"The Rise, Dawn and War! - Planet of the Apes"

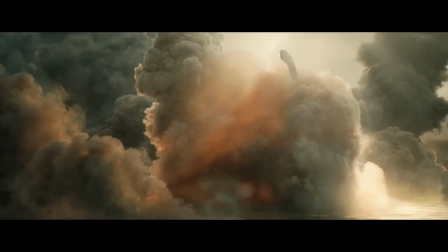(4:11)
In all seriousness, his lack of crying does take me out of the movie a little bit.
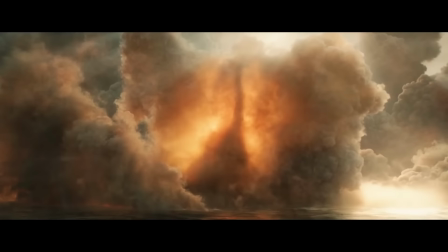(4:16)
I sometimes feel like these Hollywood blockbusters are afraid of showing our lead men crying because oh no We can't have them being pussies.
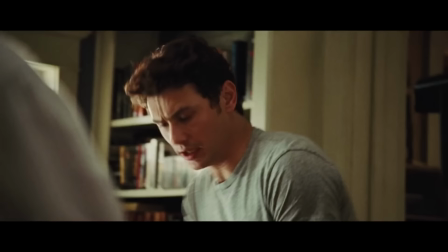(4:24)
Can we crying is for babies and women while James is reservedly Celebrating and documenting
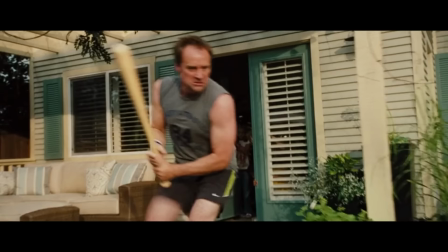(4:30)
this success Caesar ventures outside to play with the children and get shooed away by a man with a baseball bat
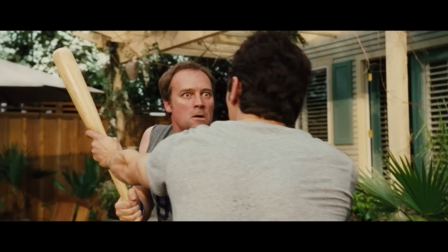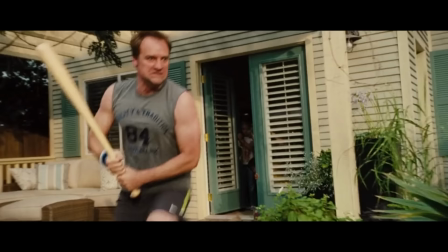(4:41)
what the hell the matter is is this chimpanzee has the strength to rip my kids limbs apart like tissue paper so maybe that's why i'm
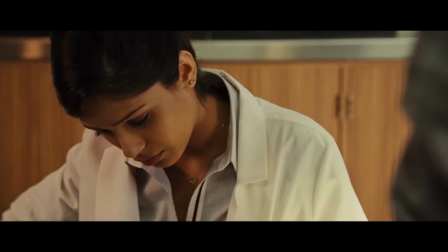(4:49)
panicking slightly caesar gets hurt in this conflict so they take him to the zoo to get stitched up and it's here we meet james franco's soon-to-be
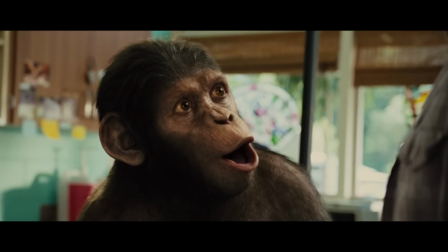(4:57)
love interest it takes less than one minute of screen time before james makes his move and asks her out to dinner and it takes just one chimp doing
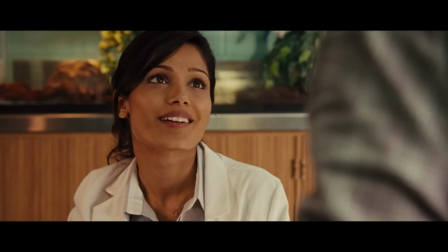(5:06)
sign language for her to accept okay what's she saying now time
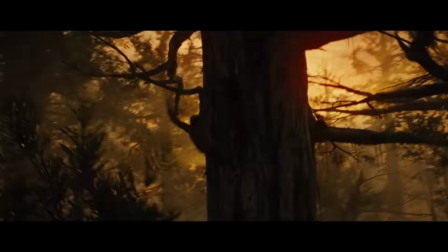(5:15)
starts moving even quicker now as we get a montage of caesar exploring the woods so he can climb trees and return back to his natural habitat for a
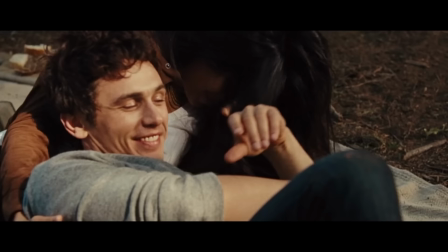(5:23)
while still without his family or friends but to substitute he has a hot step mum who james is now in love with this montage makes
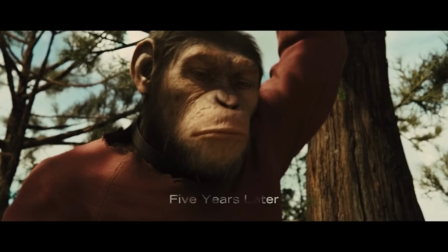(5:31)
the relationship development feel way too fast but it was necessary and a benefit to skip some of the growing time for caesar as we need to get
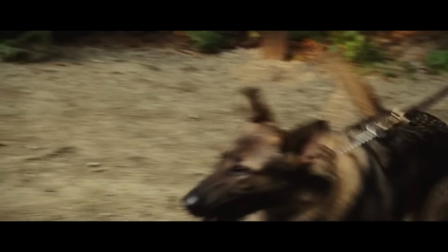(5:39)
to the next stage of this character's development where he questions his place in the world and the conversation for this is generated naturally by this scene
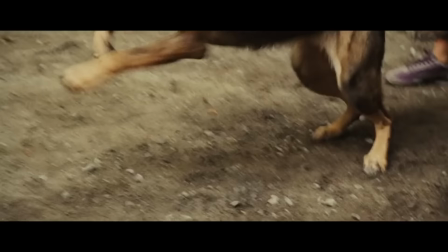(5:46) come on
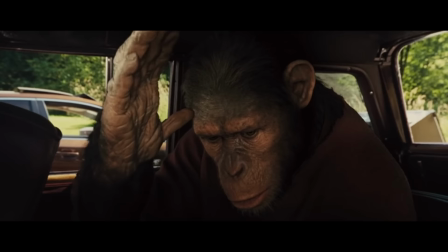(5:52)
are you a pet no i'm
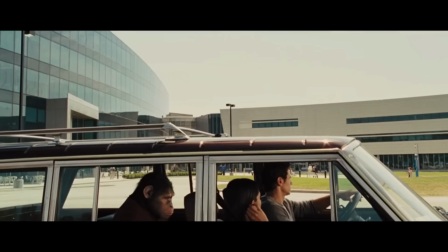(5:56)
your father as caesar isn't a moron he requires a little more explanation so james takes him
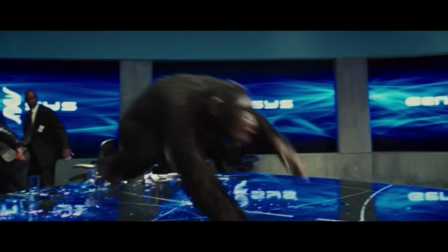(6:02)
to the place where it all happened and explains how caesar doesn't have any ape family because science killed
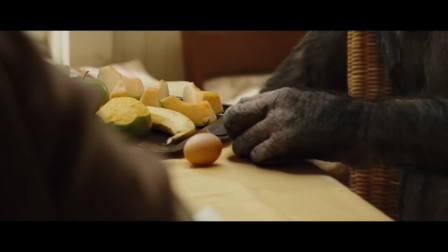(6:08)
them all this next scene i feel strongly communicates caesar's internal struggles shows
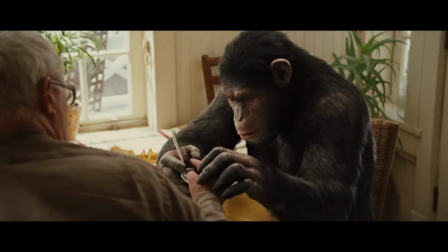(6:13)
that he no longer wants to be dependent on the family like he's a pet but when he sees john lifkoe using the fork wrong he immediately shows concern
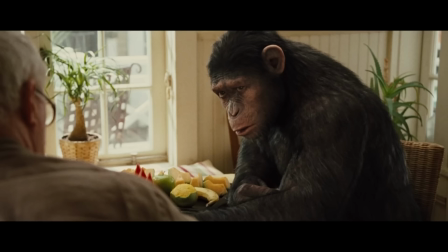(6:21)
while helping him to correct the mistake this range of emotions is perfect because it's important to show that caesar still loves his adopted family while
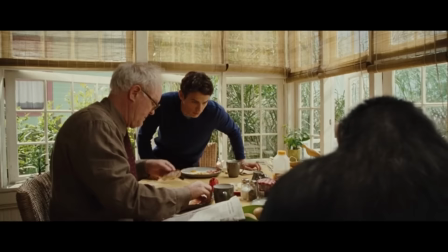(6:29)
at the same time feeling like he doesn't belong here. This scene contains very little dialogue, allowing the audience to imagine what they're saying internally.
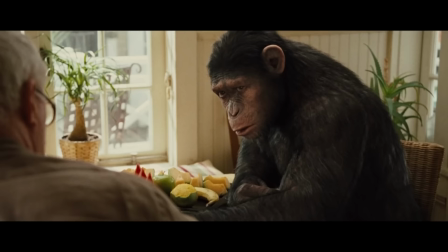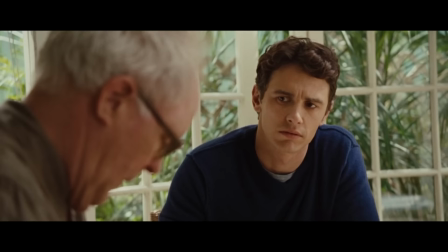(6:45)
And I appreciate movies that show this kind of restraint. Now if only James Franco showed as much emotion as Caesar does here, instead of seeming slightly bored by what just happened.
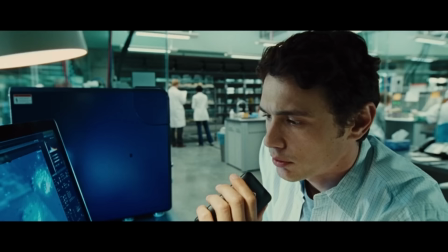(7:00)
As we just saw, John Lithgow's disease is returning with a vengeance, indicating that the drug is ultimately a fail.
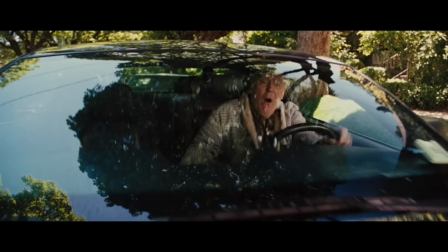(7:07)
We continue to watch John struggle as he gets into the wrong person's car, forgetting that he doesn't even drive anymore.
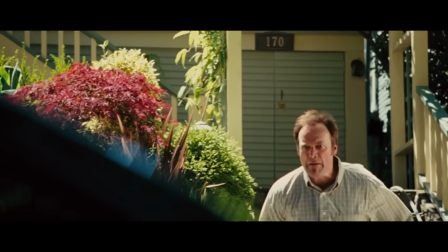(7:13)
And what terrible luck. This car belongs to the same guy who sees a scared earlier, but in this case I see this guy is way more of an arsehole.
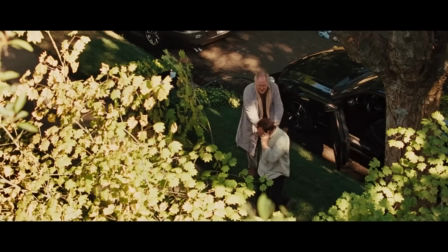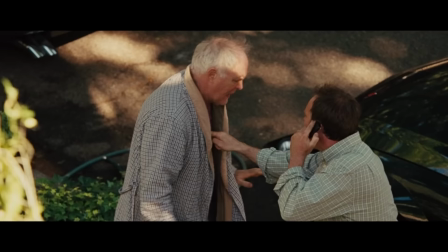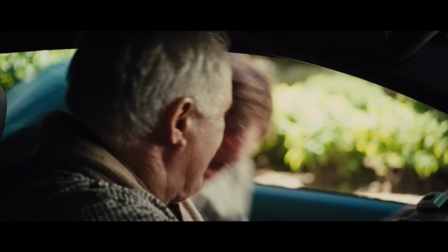(7:35)
It's fairly obvious the old man is confused and scared, and yes, granted,
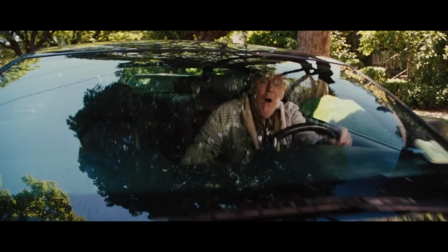(7:40)
it is annoying that you'll be late for work now, but why would you be this aggressive towards a vulnerable person who clearly just made a mistake?
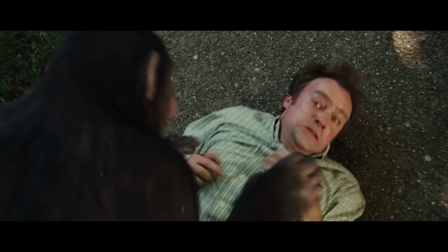(7:47)
Caesar, like the hero he is, jumps in and beats the crap out of him, momentarily losing his human influence as he returns to Monk by biting his finger. Cesar looks terrified here as he knows he's been bad and he basically turns into a scared child as he's casted away to the animal shelter.
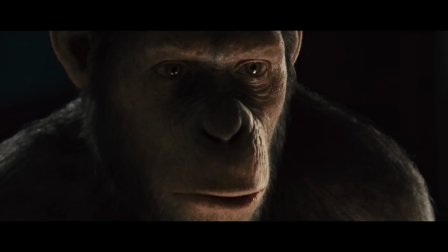(8:09)
This is a typical behaviour pattern for most teenagers.
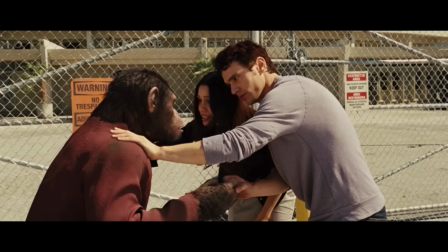(8:12)
First comes the identity crisis, then rebellion, then you experience the consequences for your actions in your rebellion, and then you cry to mum and dad.